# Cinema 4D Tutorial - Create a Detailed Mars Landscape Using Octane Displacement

Hey everybody, what's up? It's David Ariov here yet again for iDesign.com and you know when I come around, it's octane time. So today we're going to be developing a pretty intense Mars environment using sand and rock displacement textures as well as displacement deformers and a bunch of color matching lighting and compositional techniques. Then next week we're going to be using Kitbash 3D's excellent space colony buildings to add an even higher level of quality to our final renders. It's going to be a long one but I hope you join me the whole way through because it's packed to the gills with content let's get in there and make something cool alright
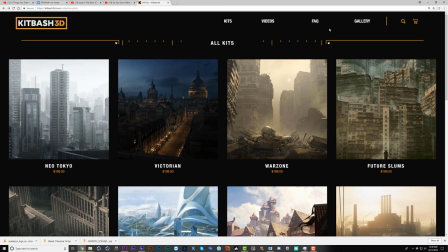(0:36)
so first off I've got something pretty cool for you guys kit bash 3d and I have teamed up to get you a 15% off promo code so just go
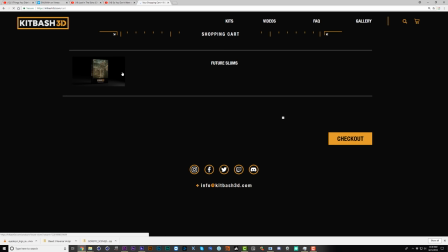(0:43)
to kitbash3d.com and then when you add something to the cart for instance this future slums kit go to check out and then
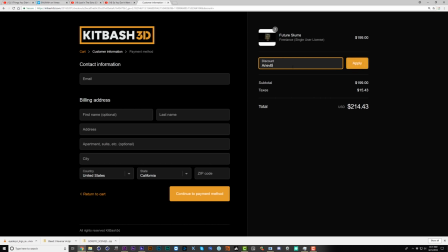(0:49)
enter the discount code aria of bash and that'll get you 15% off your order so hopefully this will be especially helpful in part two where we're using these kit bash packs a lot All right,
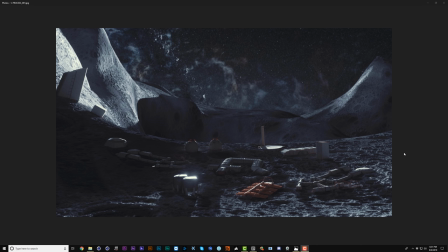(1:02)
first, let's run through some of these renders that I created using the Kibash 3D Space Colony. First, I started out with this moon environment, and I liked the lighting that I developed. I liked the crater and the different levels of depth in this image, where I had a foreground, a mid-ground with a crater, and then a background with this asteroid belt and some nebula action going on.
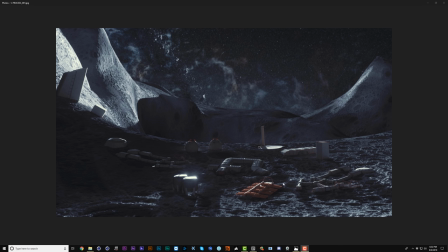(1:21)
But the buildings felt really weird. Like, they felt kind of like miniatures, and I couldn't put my finger on it at first, but the way they're grouped was really hurting the scale in this scene. And at some point, I realized that when humans build cities, even if they're small space colonies, they're not going to spread things out evenly like this.
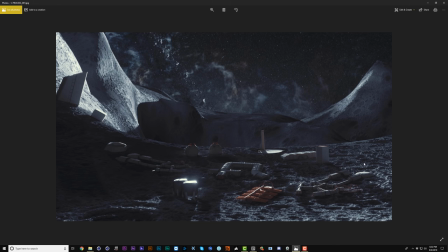(1:37)
They're going to create clusters because we naturally build cities where there are hubs and then there are accessory buildings surrounding them. And also building on slopes, even though I kind of wrote it off as, oh, there's less gravity here. That's just not something we're accustomed to seeing.
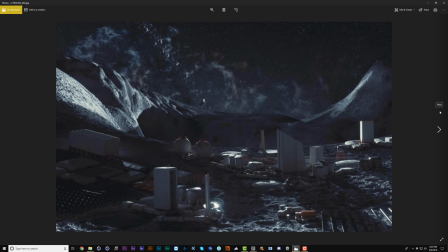(1:50)
And it looks just messy in this context. so you can see in this next still I took out these buildings on the slope and I focused a lot more on creating clusters of buildings and to me this feels a lot more logically laid out like we've got these bigger buildings that are the
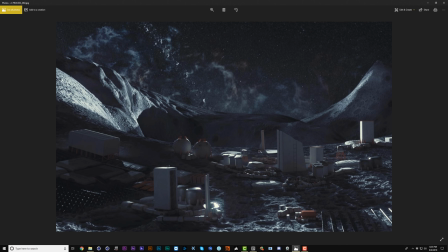(2:05)
hubs and then we've got smaller buildings surrounding them kind of here and then this smaller building surrounding it and then out towards the perimeter we have things like these solar panels that are lower laying and we could equate this to farming and industry like maybe this is where a lot of the work is happening to keep the colony running, whereas here maybe we've got the major scientific centers.
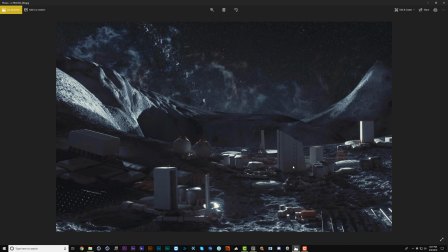(2:24)
That's all kind of BS, but you get the point that this looks a bit more convincing. I also felt the craters here made the buildings feel a lot more miniaturized, so I brought the displacement down, and this felt a little better,
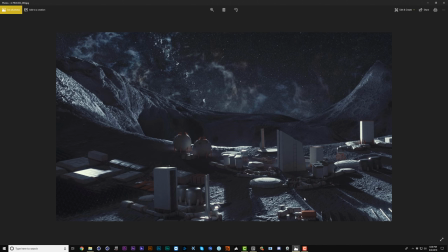(2:36)
but I still wasn't totally happy, so I ended up using an entirely different texture that I feel like helped sell the scale a bit better, though I'm still not totally happy with the scale, and I feel if I had gone a bit further and added in little lights and maybe people or moon rovers and things like that that I would have sold the scale a bit better
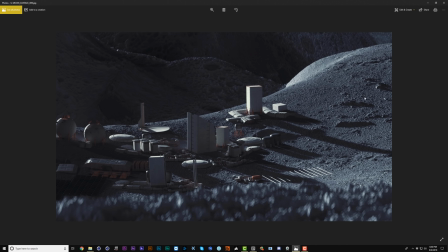(2:53)
here are some other angles you can see here that I've got a totally different displacement on this foreground than this background and I liked that this texture kind of brought out the buildings a bit more and this one really enhanced the craters in the background like here with this texture because we don't
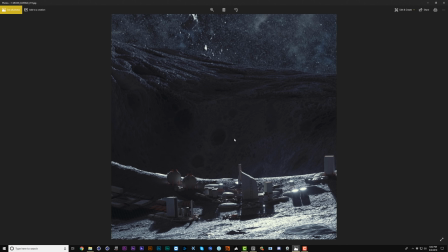(3:09)
have the craters we don't see the buildings getting so buried but in the background we can see these craters and that creates a bit more of an epic moon surface
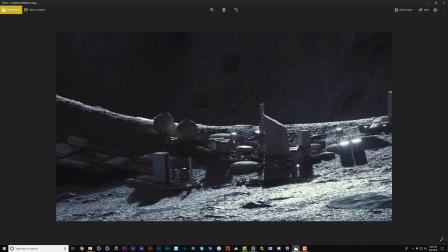(3:15)
kind of vibe now I wasn't totally happy with this whole setup and I wanted to try something a bit different with this kit bash and maybe see what it would look like if I tried to build out a Mars environment so this was my first still here and I think this is a
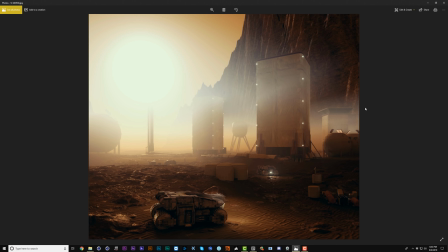(3:28)
lot more successful at communicating the scale because we're down in the buildings we see things like this door here in this vehicle so we know how big a human would be and we've also got some atmosphere or Martian dust or whatever you want to call it that's causing this fall off in depth and making us feel like we're seeing a great distance.
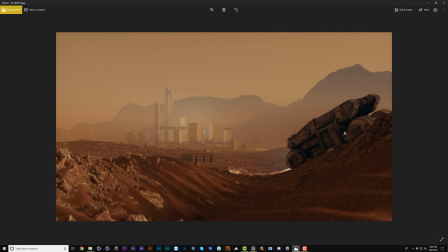(3:46)
And here's the final still of this Martian environment that I made where I feel it's interesting seeing this foreground rover as well as the city in the background with some volumetric light in here as well as the sand texture with a bunch of rocks poking through to break that pattern up and give the surface some variation.